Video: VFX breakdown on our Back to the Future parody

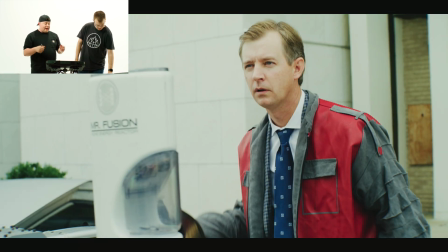Yeah, so here you can let it play out, but there's a good bit of shake in there.
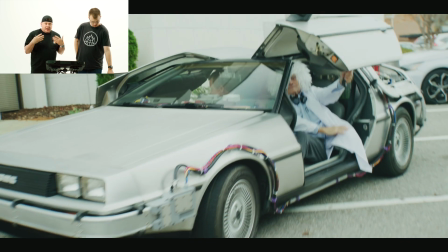All of that is intentional camera work because we're wanting to really like get people invested in like, oh, this is a problem.
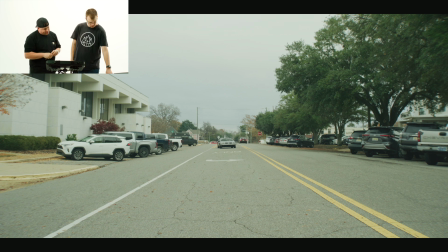So all right, on this next shot, if you want to just let it play, this shot is on sticks, static.
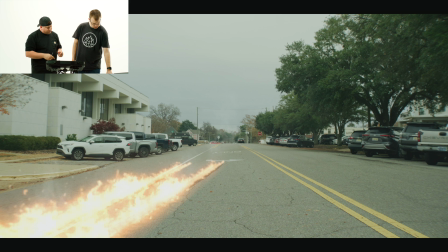Okay, pause or go back for me just a little bit.
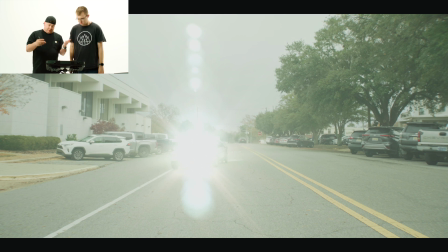So all of this flare stuff was once again from motionvfx.com, and that is M-Flare 2. So all I did was I tracked the flares onto the front of the car, and then I did keyframes on the brightness so that it looks like it's going up and down.
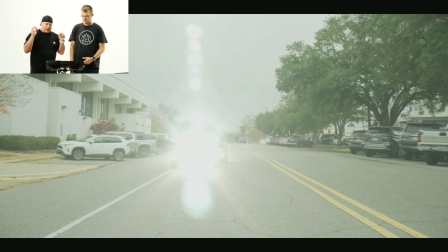It's illuminating, getting darker, and we're sparking. These flares are incredible. I mean, yeah, the flares are awesome. I mean, the bloom and what it does when it explodes in a second, which I'm gonna go ahead and go towards, like that just looks insane. That's something they didn't have the benefit of. It's funny, rewatching the movie now, you're like... Our effects are better than some of their effects. Not all of them, but some. Not all of them, but some of them.
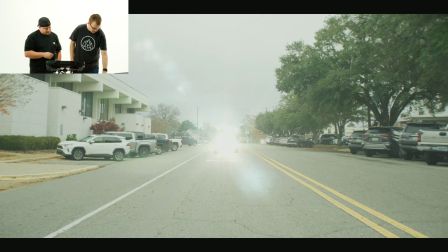So anyway, let's watch the jump in its totality again. Sure. That's pretty awesome. Nice.
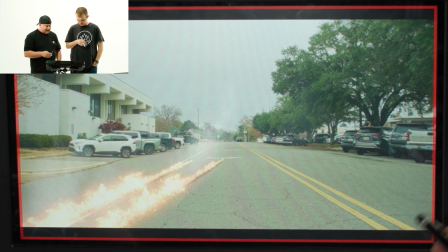Alrighty. This is the only thing I really struggled with getting the flames how I wanted. And so I was actually able to find a stock video clip with these flames.
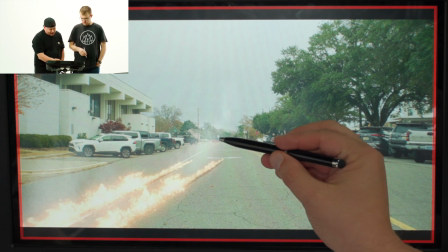However, they were not set at that perspective. The flames were coming in straight at you.
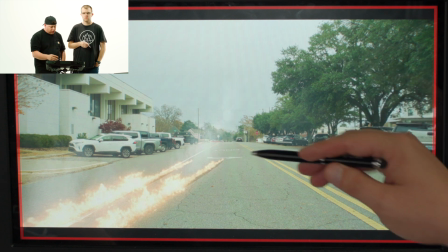And so I had to do a lot of work to shift camera angles,
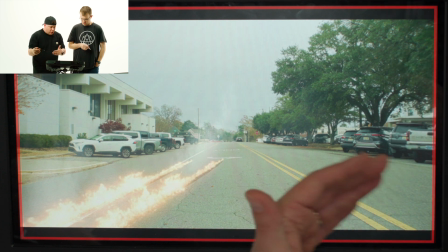change perspectives, but still make it look as though those flames are going off to the left side, when in reality,
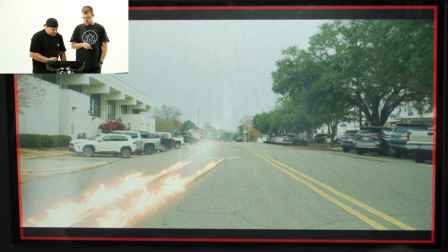like I said, they were coming directly at the camera. And then underneath it was a motion VFX tool. I can't exactly remember, but I used that to do the wipe on.
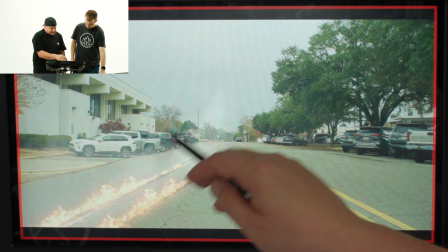There's some smoke compositing elements that I got from motion VFX,
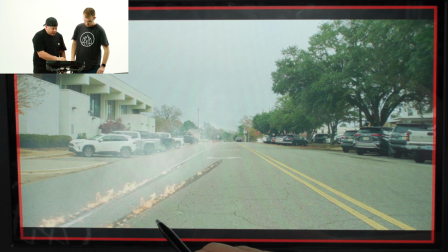and then the tires here were another motion VFX thing.
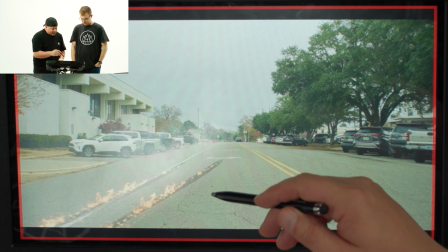The flames, while they could have looked a little bit more realistic,
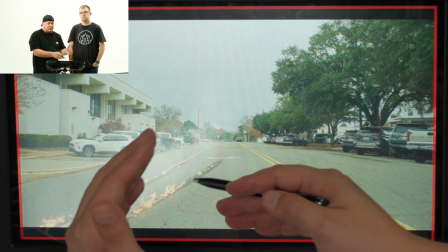we actually chose this specifically because these are almost one-to-one identical with how the flames look in the movie.
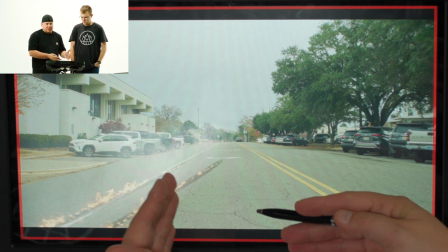And because I was able to find it, it was just so much easier to just use that instead of building it by ourselves.
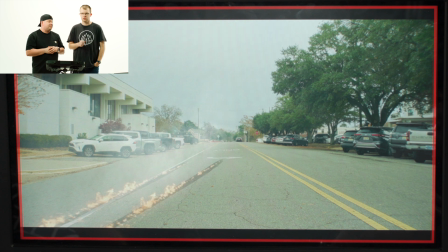And much safer than doing our backup option, which would be set the road on fire. One other quick note I want to say is this was a challenge in producing for 2 different reasons. One, these people are donating their time to this video, so that's a challenge. Other challenge, bigger challenge, using the DeLorean is very expensive. And we had to figure out a way to film a lot of this without the actors actually there.
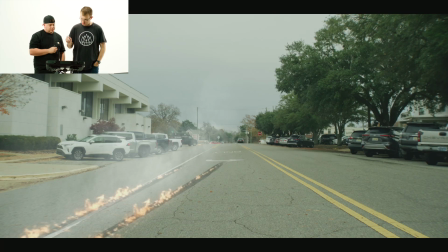So we shot this, I believe, on the second day when we filmed the other stuff. But some of the stuff later that we'll show you, there are shots that are comped together to save time and save money with the car. So,
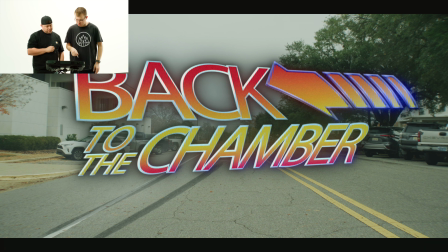and there's Nick's title. I actually managed to use After Effects, which everybody has a love-hate relationship with, but I got a free template online and was able to kind of edit it to make it a little bit better and make it look as close to the movie as we possibly could.
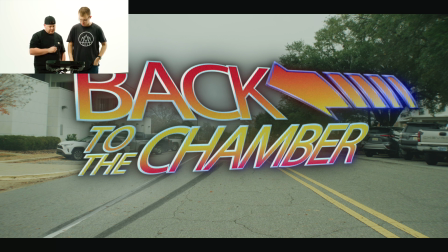It's still a little off, but close enough for these purposes. Close enough. Done is better than perfect. All right. Keep going. The best part. All right, here we go. So, pause.
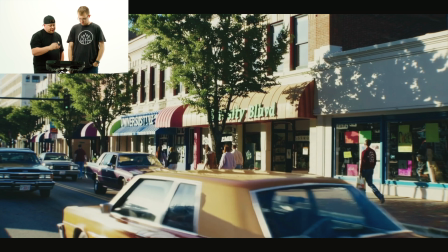So, these shots, I really went back and forth with if I wanted to do this, and I decided, you know what? These are tools for filmmakers. So, we did use some AI to generate some content.
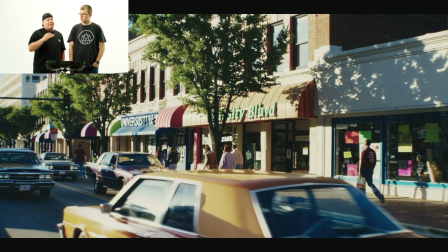However, we came at it from a blended approach. Yes. So instead of just pure AI, this is what we want, let it spit it out, we actually went and filmed this shot, and then I fed that shot into the AI model that we used,
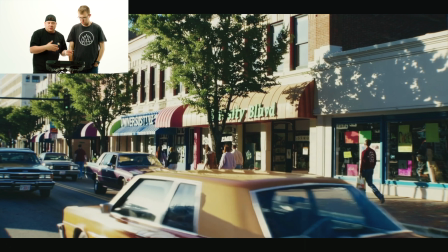and I said, change my shot and make the cars look like they're from the 1980s, make the people look like they're dressed in the 1980s.
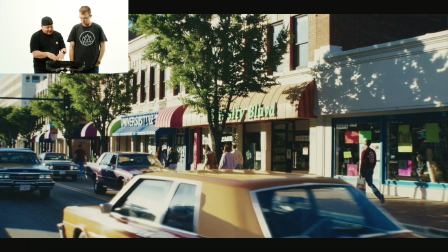It did a few funky things, it added some weird text and stuff, but overall, any of the shots that you see are actual shots that we went and filmed with our camera, and then we used those AI models to just overlay what we wanted, and only did it on some. On the other ones, we actually filmed it. And we tested very extensively on shutter speed, stuff like that. So I don't even remember what we landed on, but we drove around Tuscaloosa for a while out the window of a car to get the perspective right, because that's the thing that these were struggling on, was the perspective. But if you were to feed it into it, it really works very well.
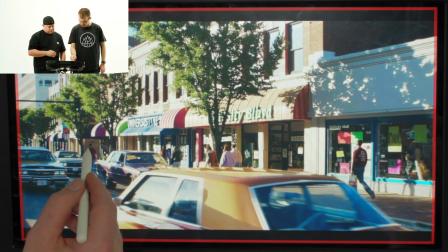You can see it's not perfect. Over here, there's a guy walking in the road, like this person's leg.
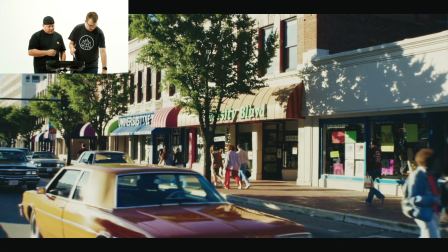Full speed again here in just a second. When it goes fast, yeah, when you just see it quickly, like, you have no clue.
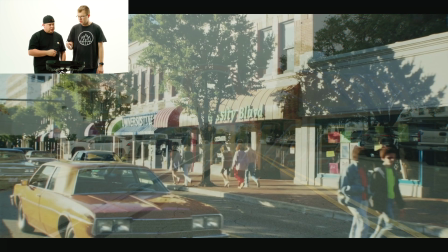And we cheated as well. We interjected real shots that we did take with real people, and it makes it feel like it's there with good color.
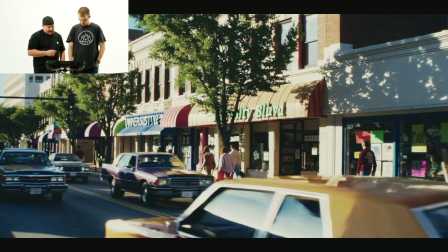Yeah, so we've got that, and then that's a real shot,
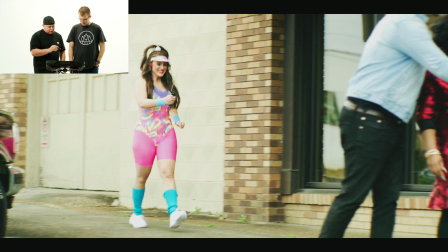and then there you go, one we fed, that's a real shot, that's a real shot, and these are real shots.
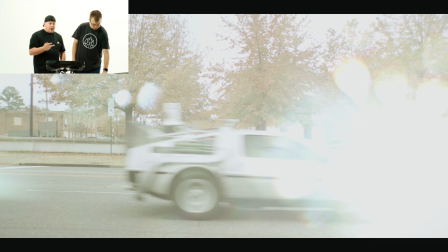So there, we only used 2 shots that we enhanced with AI.
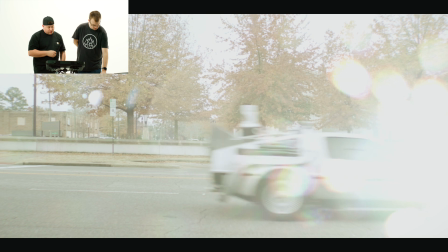Once again, M-Flare 2 right there on the front. Yeah, we figured out arrivals were a lot easier.
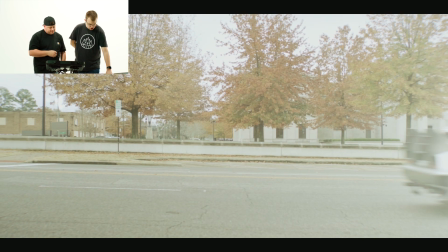Yeah, arrivals are definitely. And mixing 2 shots, so this is pretty amazing.
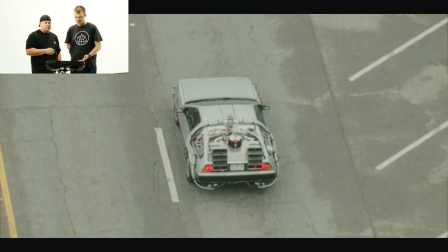This is from our drone with 3 lenses, like, kind of insane that drones have 3 lenses these days, but anyway.
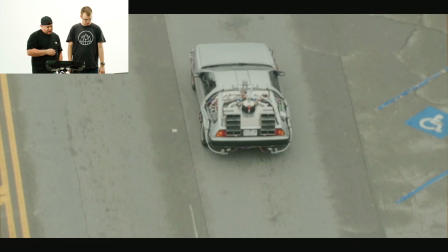Nice tight top-down shot.
Better question.
All right, my favorite stuff.
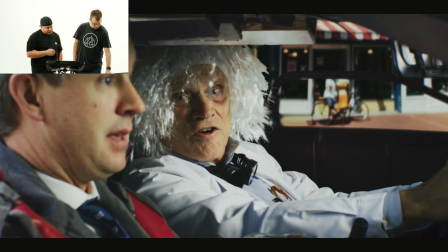Let's keep going a little bit because there's actually one that shows it a little bit better. So, we'll pause it right here.
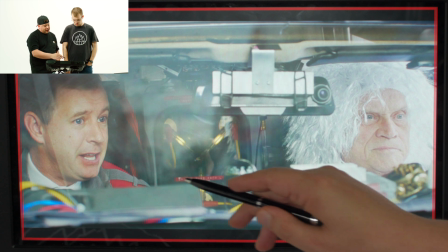You can pause it right here. All right, so there, we're gonna talk about green screen in a second, but you'll notice there's reflections on the glass as they're driving.
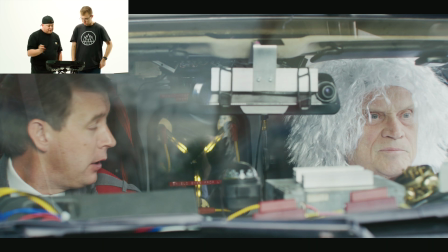They were just sitting still. All of those reflections were added in post.
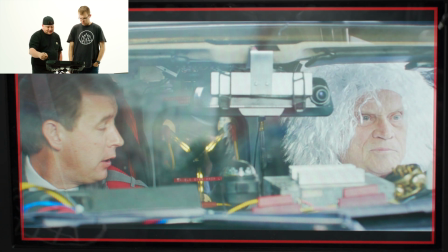I did just a mask on there and messed with blend modes. I took a shot where we're just kind of looking straight up, going down, like, and you see the buildings and the city skyline and things like that.
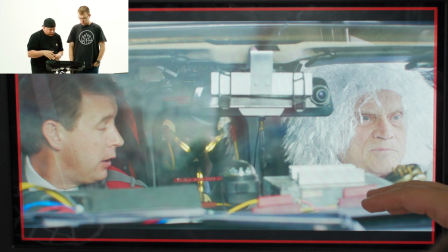And then I inverted it. I added a ton of blur, lowered the opacity, and I actually added a very slight fisheye
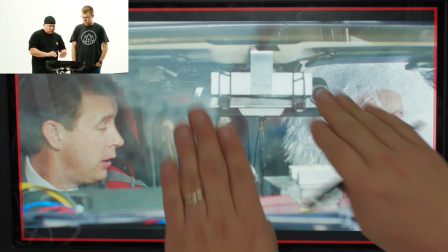effect, kind of a bulb lens to make it look as though it's wrapping around that windshield.
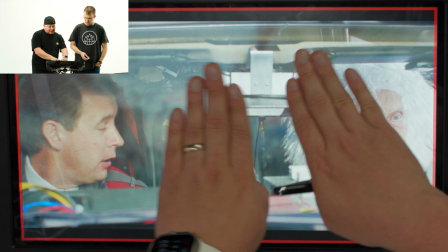This windshield isn't curved all that much because it's a DeLorean, but it's just enough to make it look like the perspective of those things coming by.
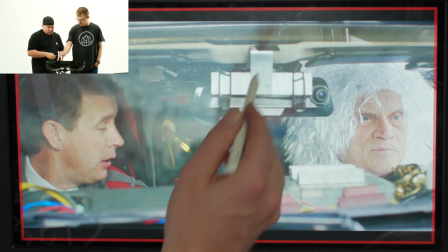All of that's not there. All of it's fake. And you added a camera shake too.
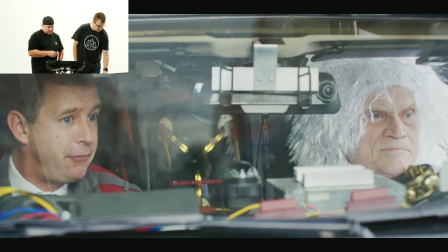Yeah, it just added a camera shake because it was all shot on tripod. But yeah, you can see those reflections driving by.
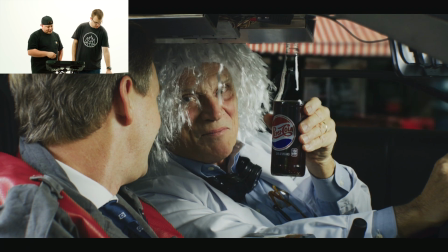I love 1984.
Keep going, that's fine.
I've already tried.
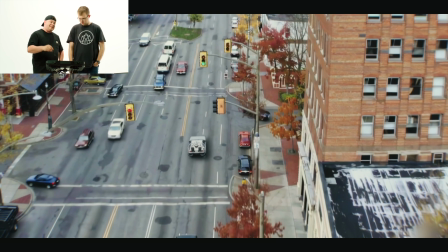Okay, so here's one. Again, this is an exact shot that we did from the drone. And then we fed it in there and we said just change everything to make it look like it's in the 1980s. It distressed the top of this building. It added some 80s model vehicles.
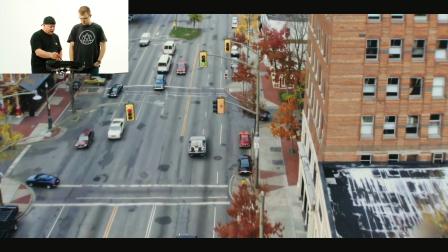These light posts and the stoplights and all that stuff have a more retro 80s vibe to it.
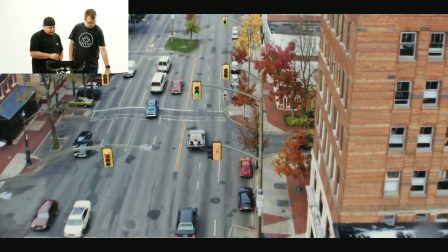This one turned out pretty well. That one turned out really good. Starting with its roots in the All right, pause this.
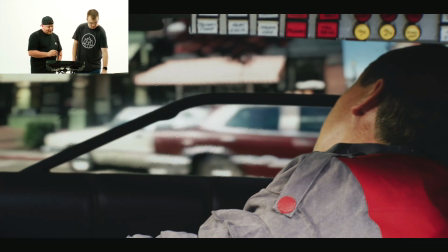So this one is one of my favorite sequences with him looking out the window.
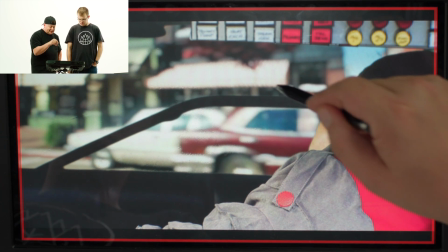So once again, we took this exact shot, fed it into our AI model,
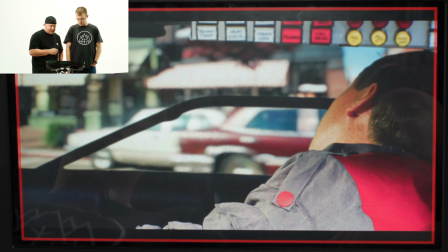and then said we need to make this appear with a 1980s vibe.
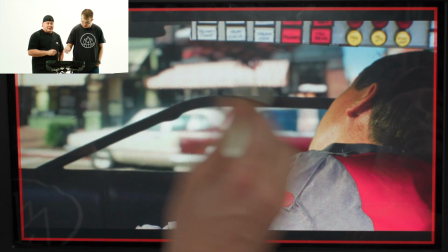And what he means is the perspective we shot out the car, not this. Yeah, so Nick and Dawson drove by.
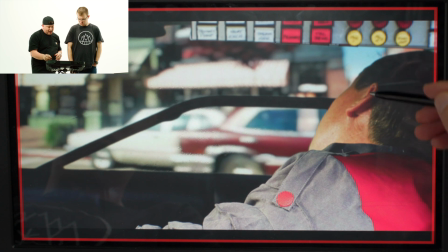They had their camera sticking out the window because right now, Kyle, our actor, and the DeLorean, they're just sitting in our parking lot.
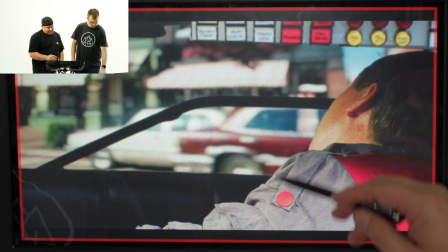There's a green screen behind them. So all of this is keyed out. And then all of this, the original shot is all super sharp and in focus.
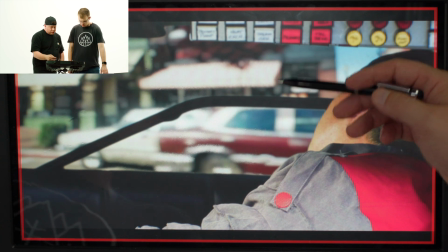So I added a depth of field blur behind them to key it out.